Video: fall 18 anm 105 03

Okay, first up is Michael Lee.
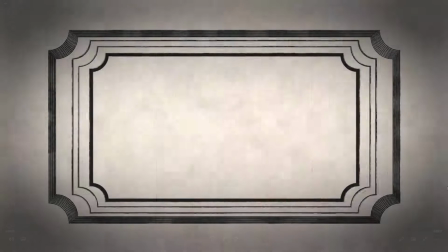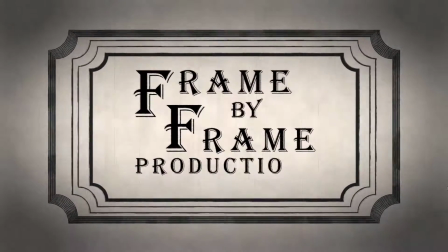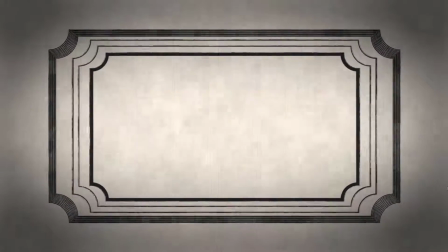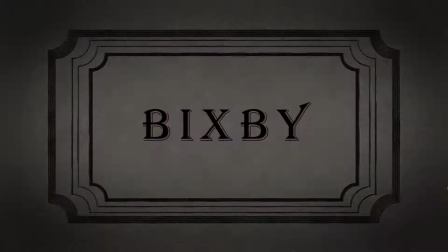I think this came together really well.
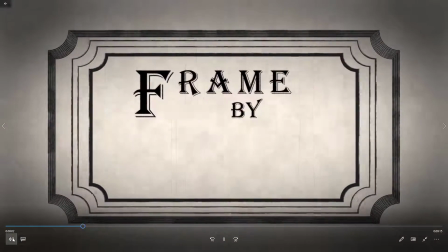25s
It's obviously you spent a lot of time, you know, getting the audio right and stuff.
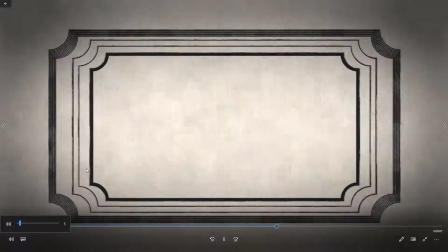33s
I think the aged film effect that works out really good, and it kind of is a consistent style.
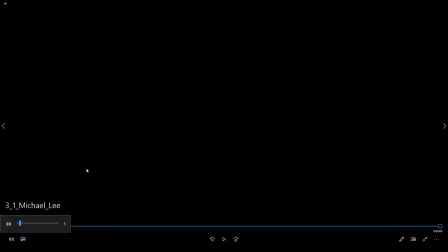40s
It ties everything together, and it's got music and sound and all working together nicely. I think you've done very nice. I don't know that I really have anything to change on this.
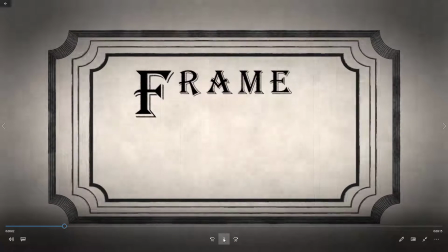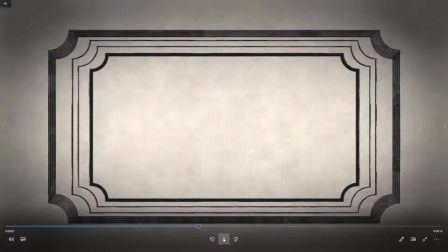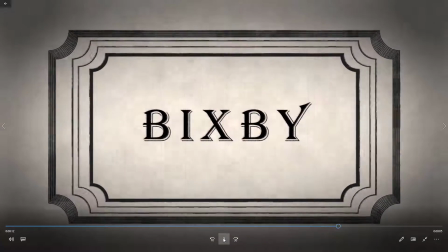Yeah, this worked out very nicely. Good work. Next up is Kendra.
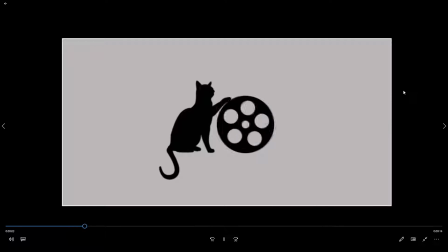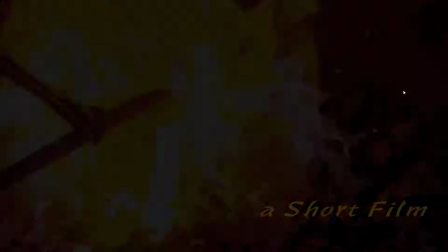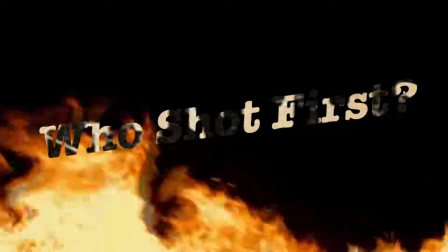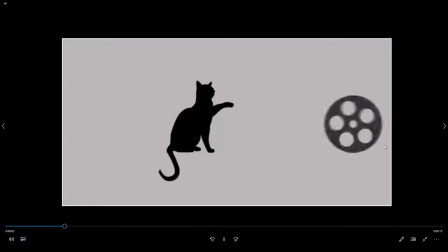91s
All right. So yeah, there's a lot going on here. Liking the tail.
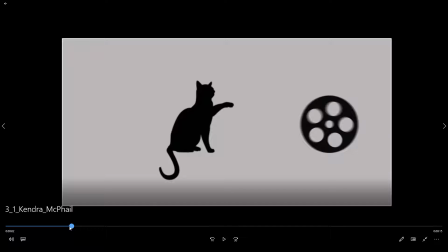97s
I think uh,
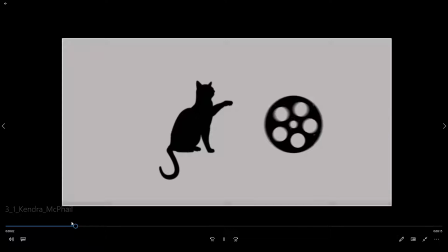102s
the film reel rolling in works nicely, and it looks like it's convincingly rolling too,
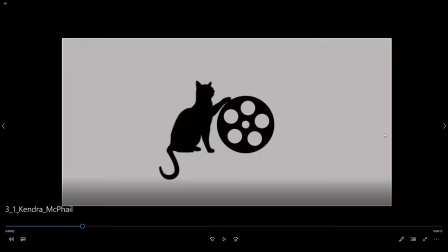107s
which is you know can be tricky to make sure it's moving in the right amount compared to how much it's rotating.
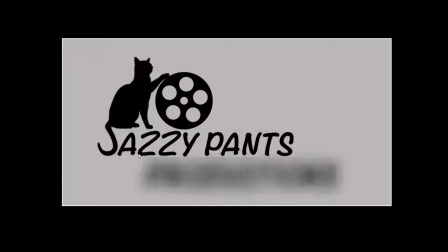113s
So good job on that. Um,
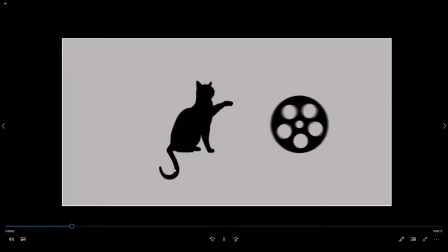121s
I think another, I like the shake of the tail here, but I think another sort of shake of the tail for
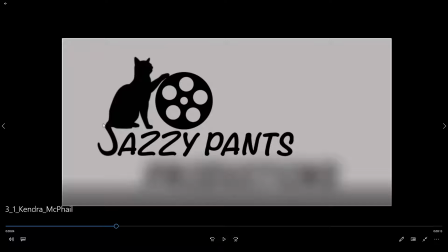130s
I don't know, to kind of signal in the letters forming and to kind of draw your attention to where the letters are might have been interesting.
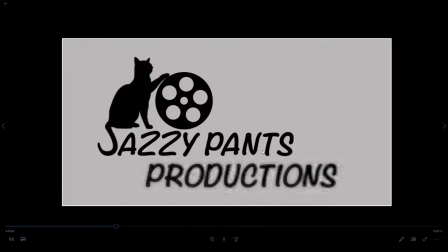137s
I think the blurring to clear is an okay choice. Be interesting to try some other kind of movement.
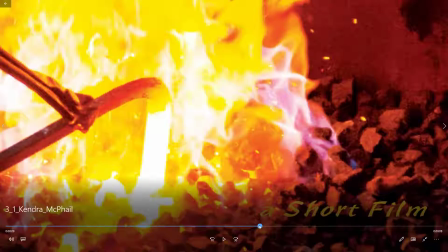145s
I think these are interesting shots, and definitely, the images are,
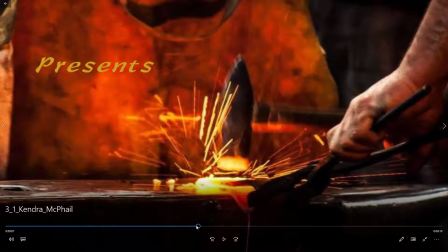152s
recall obvious blacksmithing, so it makes you think of the old west. I'm just not sure somehow that font with that background, it doesn't.
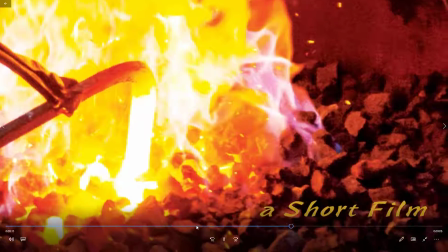161s
I don't know. I'm struggling with that going together, and also I think you're,
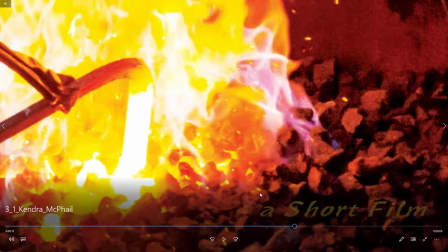167s
having this kind of yellowish thing up against kind of orange and warm colors is tricky. So yeah, you might even just straight white text might have been good. Maybe a different font.
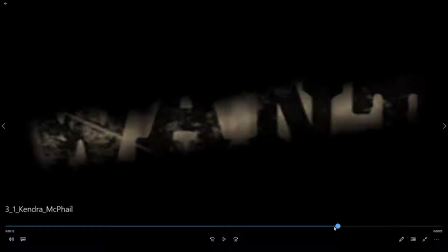179s
I think this is. I mean, you definitely are combining a lot of things. So as far as using techniques, it's good.
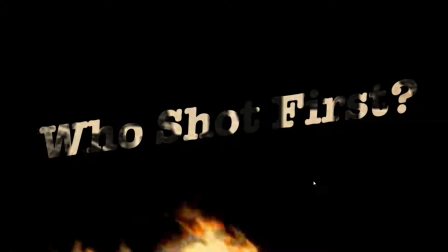186s
But you have text in the background, and then you're seeing text through text, and I think that's.
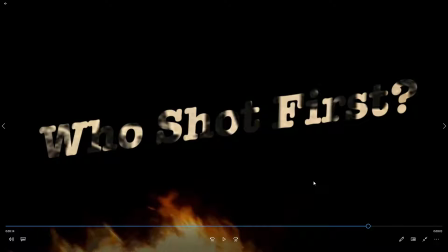193s
Well, I think using the letters as a mask to see through to something else is can be a cool effect. I think that it's just, I guess you start to think, oh, am I reading the wanted sign?
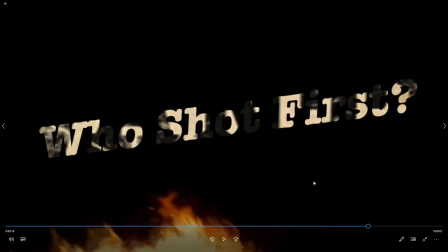206s
And then suddenly these other letters form, and it's a little busy, if you know what I mean. It's almost hard to make out the letters.
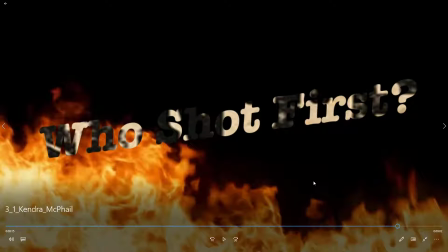214s
And then just as you're sort of making this out, you have this kind of fire dancing behind it. It's distracting.
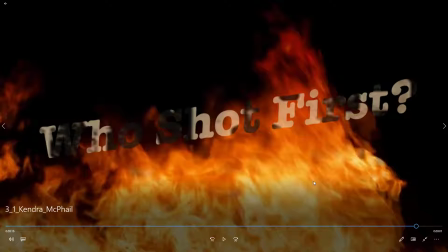219s
So I feel like it makes it so that it's just sort of hard to read.
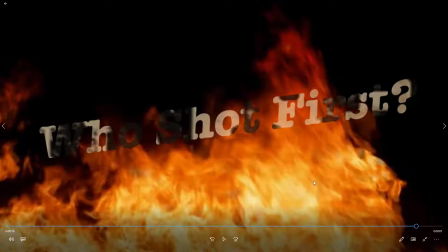225s
And I'm not saying I couldn't read it, just that it's just a bit busy. So I think that one approach to deal with this would be maybe something besides a wanted poster in the background,
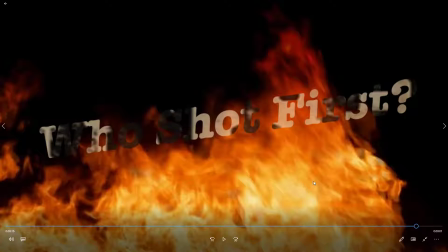239s
and maybe something that isn't so high contrast, or maybe it like blurs out to a more even color before the fire comes in.
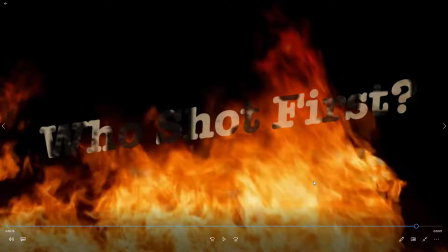247s
And so by that point, you're just looking at pretty much solid color text, or at least text that has more subtle differentiations in color.
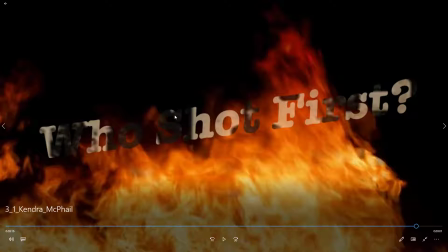255s
Whereas here, this S is kind of very dark and kind of almost fading into the background. So just a little busy, but the technique's very good. But I think the end design, I might try to make some changes.
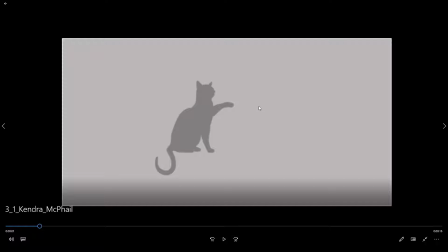268s
But overall, good work. Oh, I was also going to say for this, I would just say have the kind of the whatever color that is, that whitish,
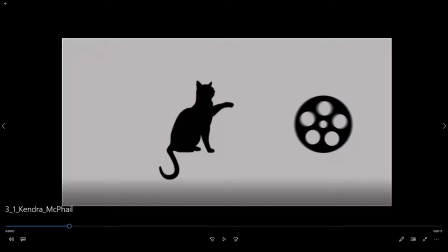277s
background or beige or whatever you want to call it. I would have it go all the way to the edge of the frame rather than having a box within the box. Okay, this is Kobe.
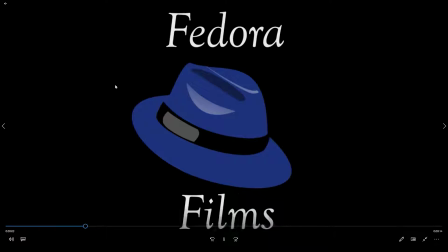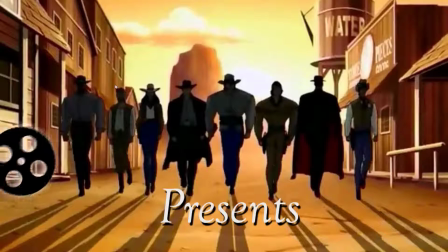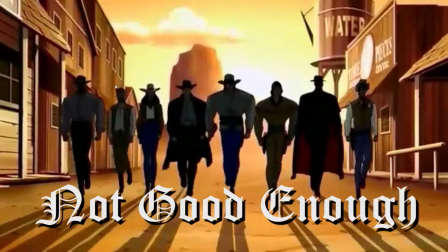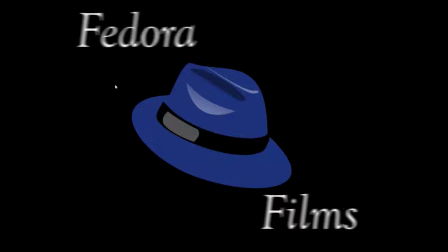305s
Okay. So I think on the Fedora phones, I think the hat flying is good.
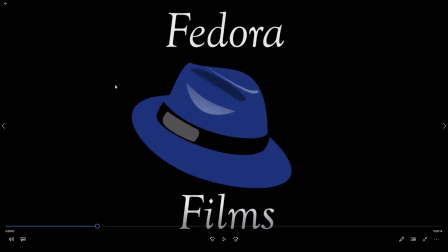312s
It's a real clear icon. The movement's good, and it's good that you put motion blur on there. Um, Font's okay. Somehow I feel like I'd want to try something different. Maybe not with quite such like of a script feel.
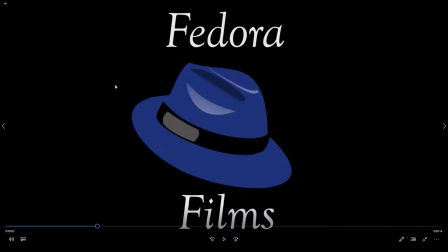330s
Maybe something more solid looking, thicker. But it's okay. It just I might play with something different. Um, and
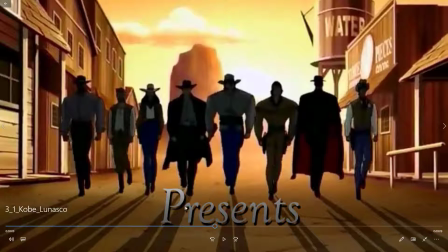344s
generally, like drop shadows on text is kind of
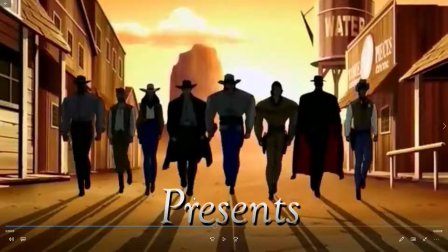349s
in design world somewhat fallen out of favor. I think if you do it, you want to keep it really subtle and kind of just blur it a lot, so it just helps make the white pop. But it's almost like get it to where it's so blurred you don't even realize there's a drop shadow. But like a hard drop shadow like that,
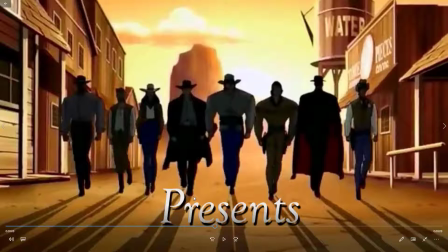370s
I think is not you know it's just I don't think it's really considered good design these days.
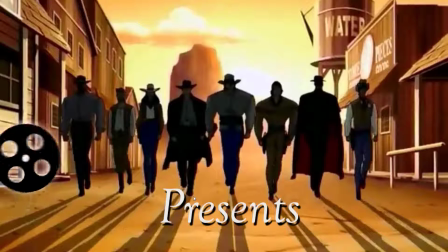377s
I think that the background is a little bit frozen.
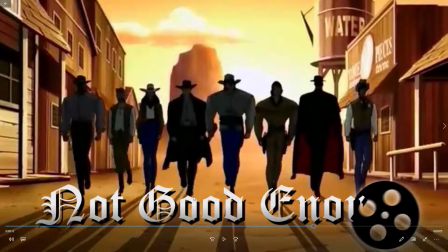384s
Yeah, again, same with the drop shadow thing here. I think it's interesting that you use the film reel to kind of wipe across the screen, wipe the text across the screen. But I just, yeah, the animation of the film reel is a little funny. You might try the easy ease.
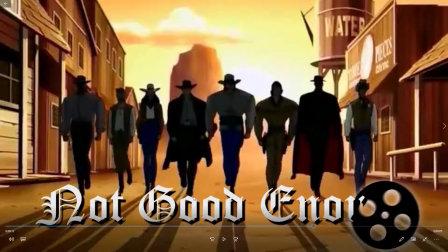402s
I think you select the keyframes in After Effects and just hit F9, and that might it has this feeling of it's like bouncing off the top and bottom rather than um,
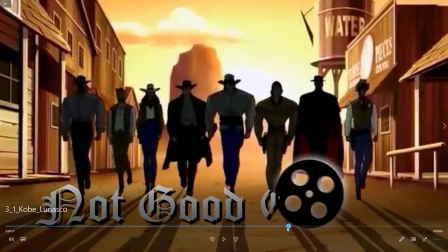413s
kind of smoothly moving through the frame. Like I can see where it might want to bounce off the bottom, but it kind of feels like it's hitting the top of its bounce, and
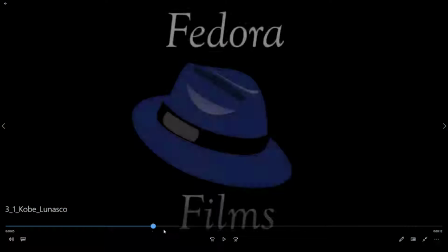424s
it's sort of bouncing off that top position, if you know what I mean. It's like the change of direction is too hard, and that's where I think the easy ease thing can be good.
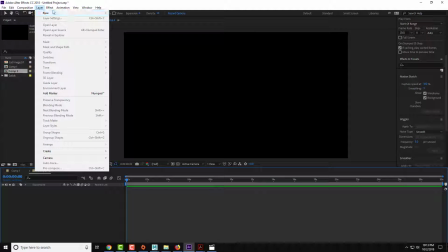433s
Let me see if I can demonstrate that. Layer, new, solid.
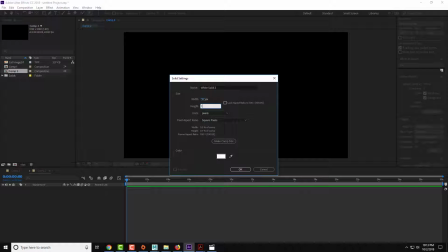439s
Just gonna do 100 by 100 and red, I guess.
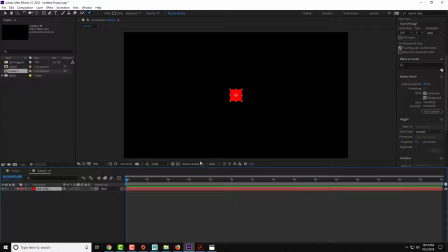445s
Okay. This is just to have something to move in the frame. And let's start here and P and Shift R to get both position and rotation.
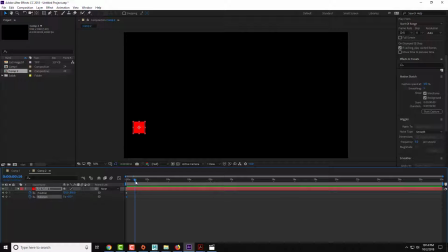459s
And I'll go forward, I don't know, a little bit. Or actually, let's go for, let's say, 5 seconds and maybe go to here
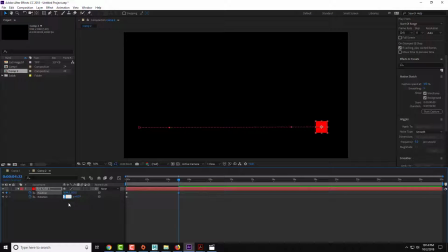476s
and maybe, I don't know, 2 full rotations. I'm going to pull this to the end here, hit 0 on my numeric keypad.
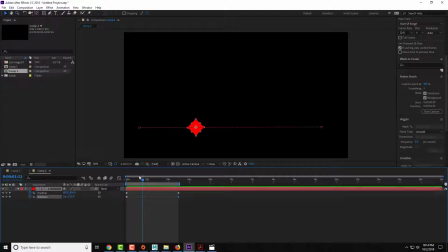494s
And now let's do some of the up and down movements. So